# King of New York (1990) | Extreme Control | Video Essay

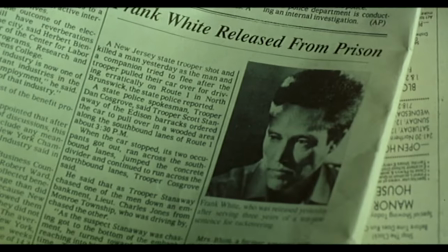Abel Ferrara's King of New York, released in 1990,
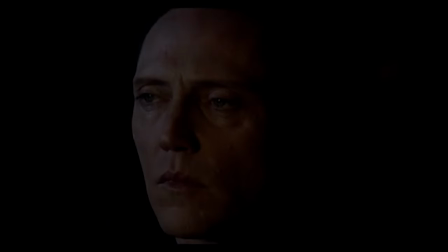is a work that is considered by many to be one of the best films in the crime genre.
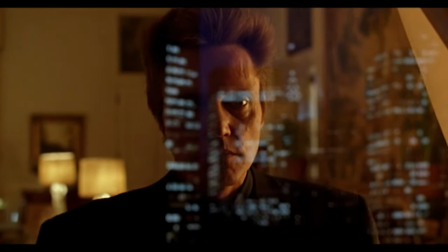With only minimal box office returns from its six million dollar budget,
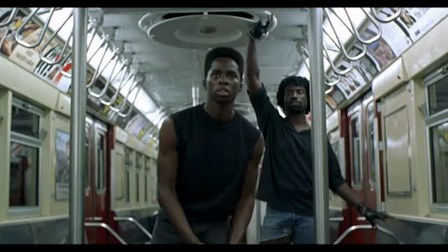Ferrara has often said that he never made much money from the film, as its success came later on the video rental market,
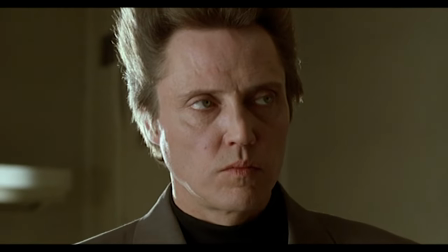and these days he makes little to no money from the film at all.
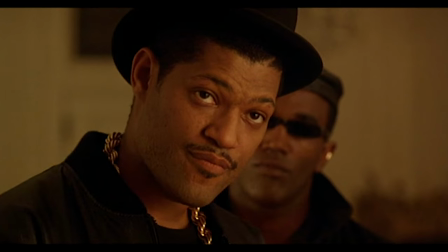But the film's notoriety and reputation as a stone-cold classic among
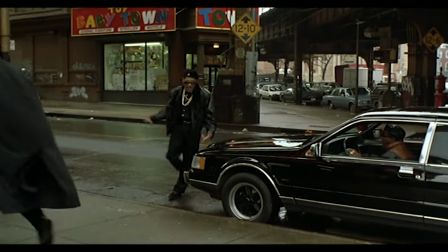film fans helped to get Ferrara to where he is in his career today.
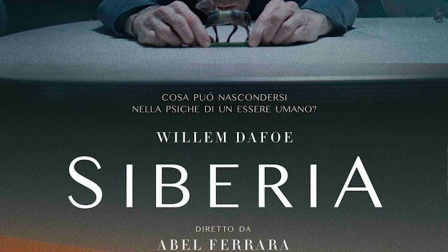He's in a place now where he is able to make even more personal works of perhaps an experimental nature.
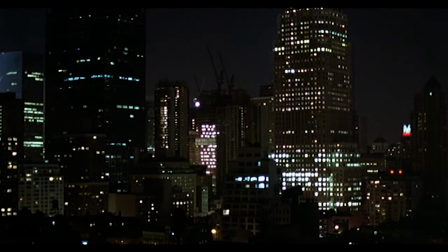This is not to say that King of New York is not a personal work.
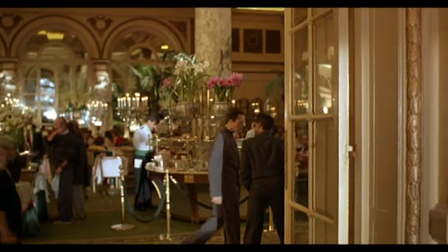Frera has said in the past that it is a reflection of the times it was made and the new millionaire gangsters that were born
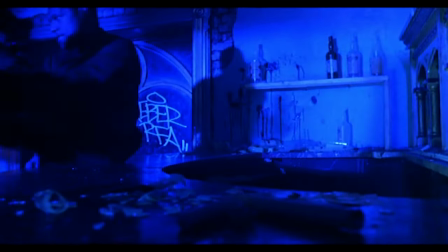from the 1980s drug trade that were gone from the New York City scene as quickly as they had arrived.
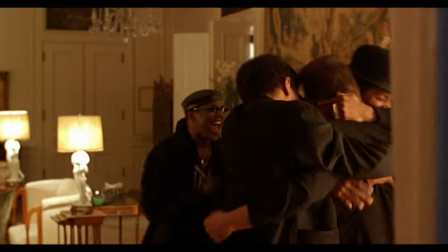He has also said that it is a reflection of the life that he and his crew were living as they themselves,
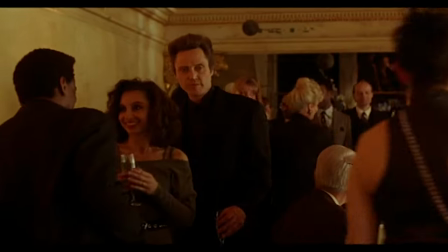much like the film's protagonist Frank White, were living an exuberant lifestyle.
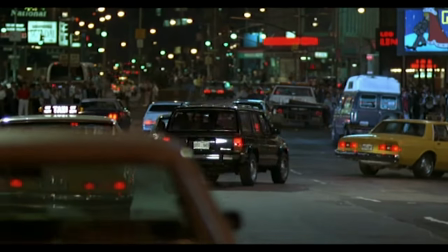Those two films were made in a kind of specific era in New York. You know, it was pretty violent.
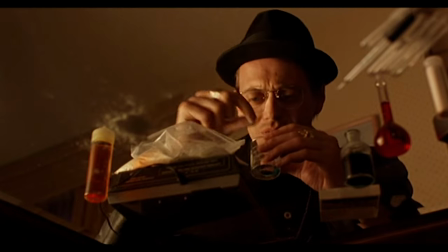You know, it was kind of a crack epidemic. It was like a certain kind of violence. You know, influenced the way we were doing it. The lifestyle we were living wasn't, you know, the healthiest either. This personal content is something that is a constant through Ferrara's work, as far back as The Driller Killer.
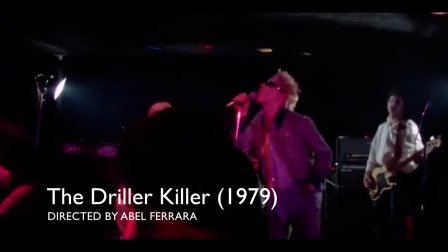He has stated that the Driller Killer is something of a self-styled documentary about
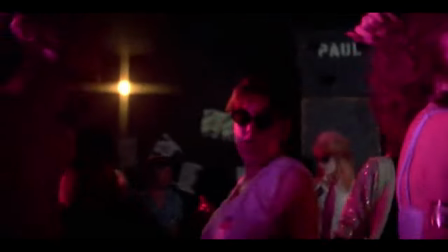who he himself and his crew were at that time in their lives. You know, Driller Killer was kind of an improvisation around an actual, you know, not the drilling wasn't the event, but that lifestyle was there.
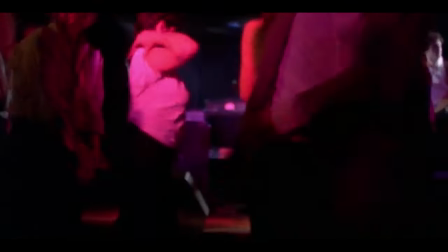With the film being shot without permits in his local hangouts like Max's Kansas City,
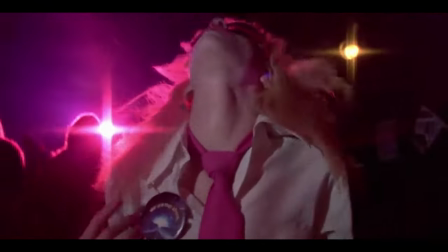friends apartments and his neighborhood in New York.
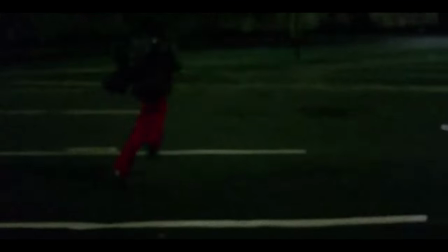Later Ferrara would go on to make even more personal documentaries about Mulberry Street and the
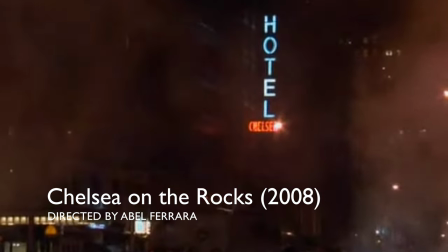Chelsea Hotel as well as the web series The Pizza Connection about street culture,
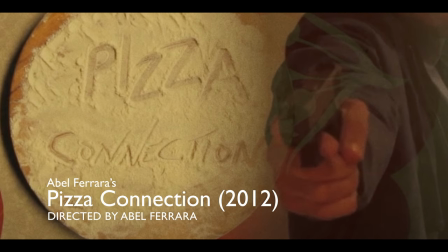gangs and artists hangouts around the city.
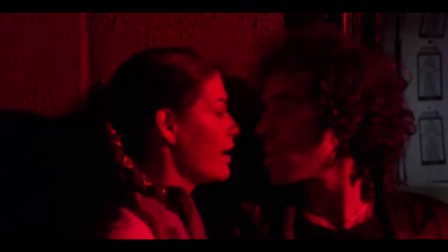All of these films show us that Ferrara's work is personal and he makes films that he's interested in about the world that he knows.
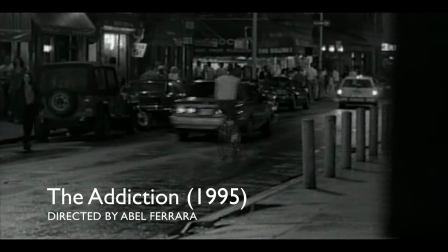He has said that a lot of his work, such as The Addiction, could be considered documentaries,
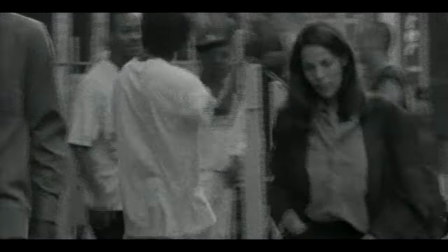as their on-location settings show the culture of the time that they were filmed. You know, in the front is your movie.
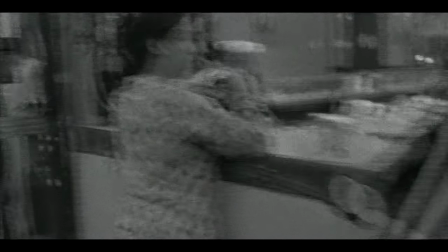Behind it, it's a sociological study, where you're actually seeing the f***ing world.
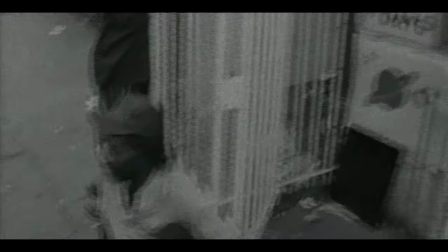Examining this, one might see that this gives a reality to his work that creates a strange bridge between fiction and documentary,
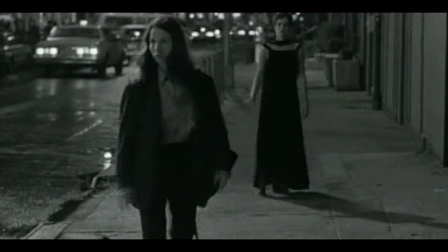and I think this gives real-life connotations to his art.
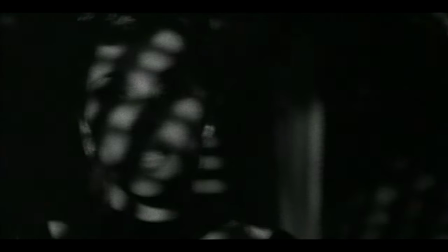I believe that this part of Ferrara's filmmaking technique helps create
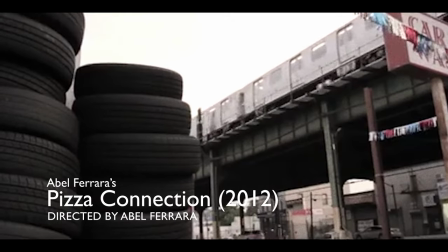his wholly unique style that he has developed even further in his filmmaking today.
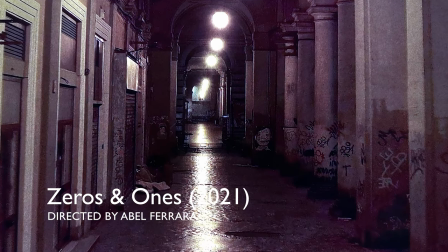For example, in the pandemic, he shot his feature zeros and ones in and around his home on the deserted streets of Rome.
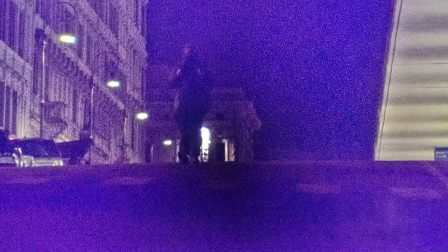adapting to this strange pandemic world and creating his art no matter what.
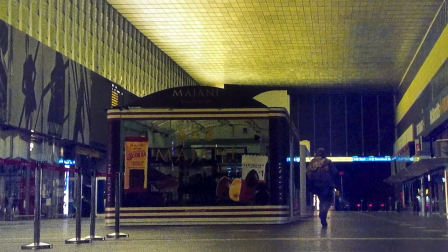Ferrara's work ethic is incredible and is an inspiration to anyone in the arts.